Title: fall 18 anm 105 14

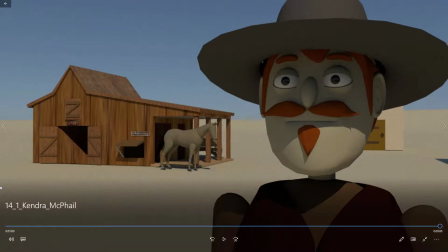Alright, really nice work.
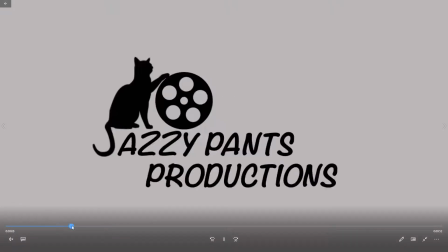So first of all, I like that it looks like, if I remember correctly,
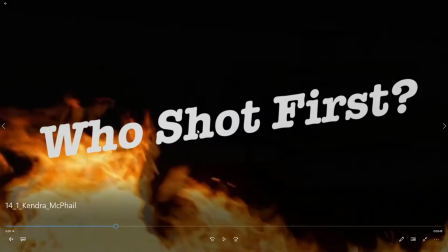you changed this because I think it was a little busier, and I think that's much cleaner.
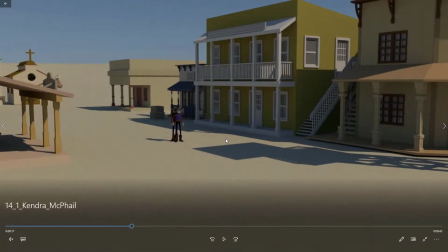The render looks nice. I mean, you can get rid of some of this grain by opening the sample settings, but then of course your render times will be that much longer, so it looks fine considering.
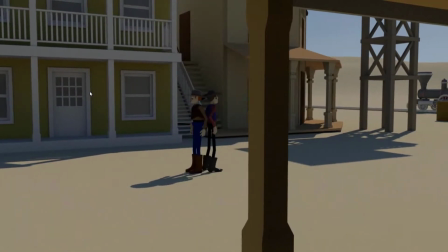I like the camera shot. It's always good to have foreground objects in the shot.
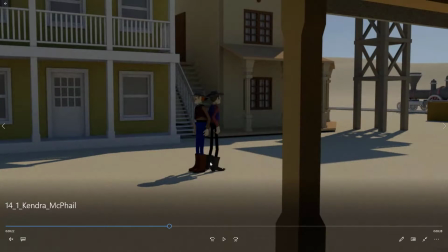That looks nice. The cast shadows are looking good.
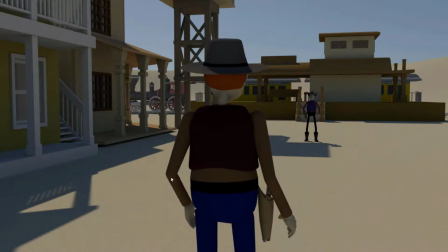Got your walk going on. I think this camera shot looks good, and I can see that you've got,
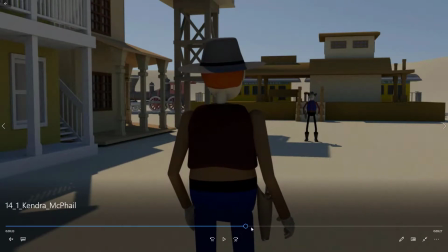you'll notice there's some body movement here and some head and neck movement, so that's good to see that they're not just frozen still.
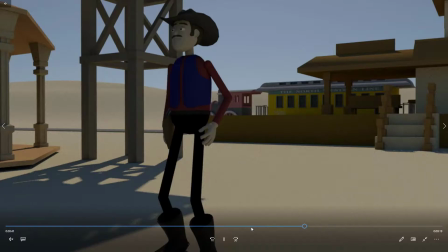It's some nice subtle animation there. You got some facial stuff and some head stuff going on, and again he moves his body when he reaches for the gun, which is a good thing.
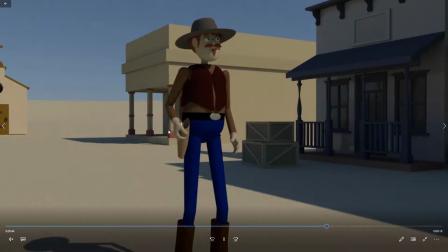Same here.
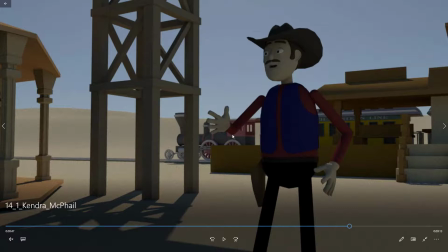I think maybe, what would really help sell that is just a little bit of a gunshot sound effect, but that's alright.
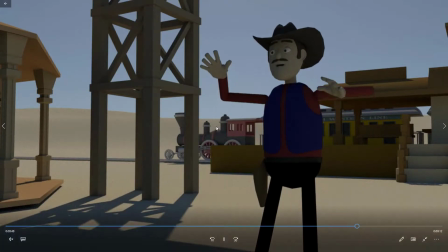And maybe if it kind of flew off his hand a little faster, and maybe had like some backwards motion, like the force of the bullet pushing it back.
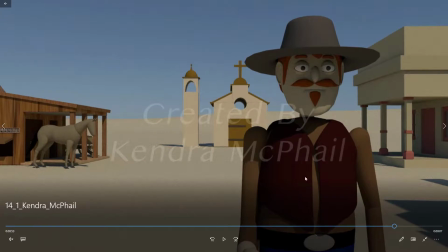But I think it's a really good idea. This framing is a little funny with him this tight on the right side, but it's okay.
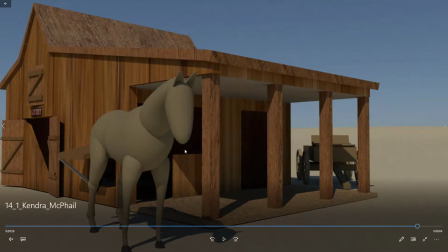And I think this is funny, this cutaway of the horse with the ears moving. I think that was a nice kind of unexpected touch that really adds something.
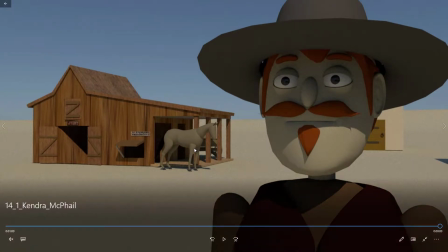So yeah, I honestly, this is really good all the way around. You've done a very nice job.
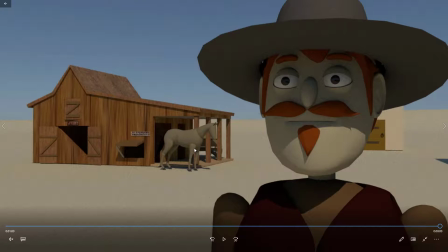There's always more you could do. There's always little subtle movements of the body and the animation you can add, and as I mentioned, kind of upping the samples in the render, but great job. Next up is Kobe.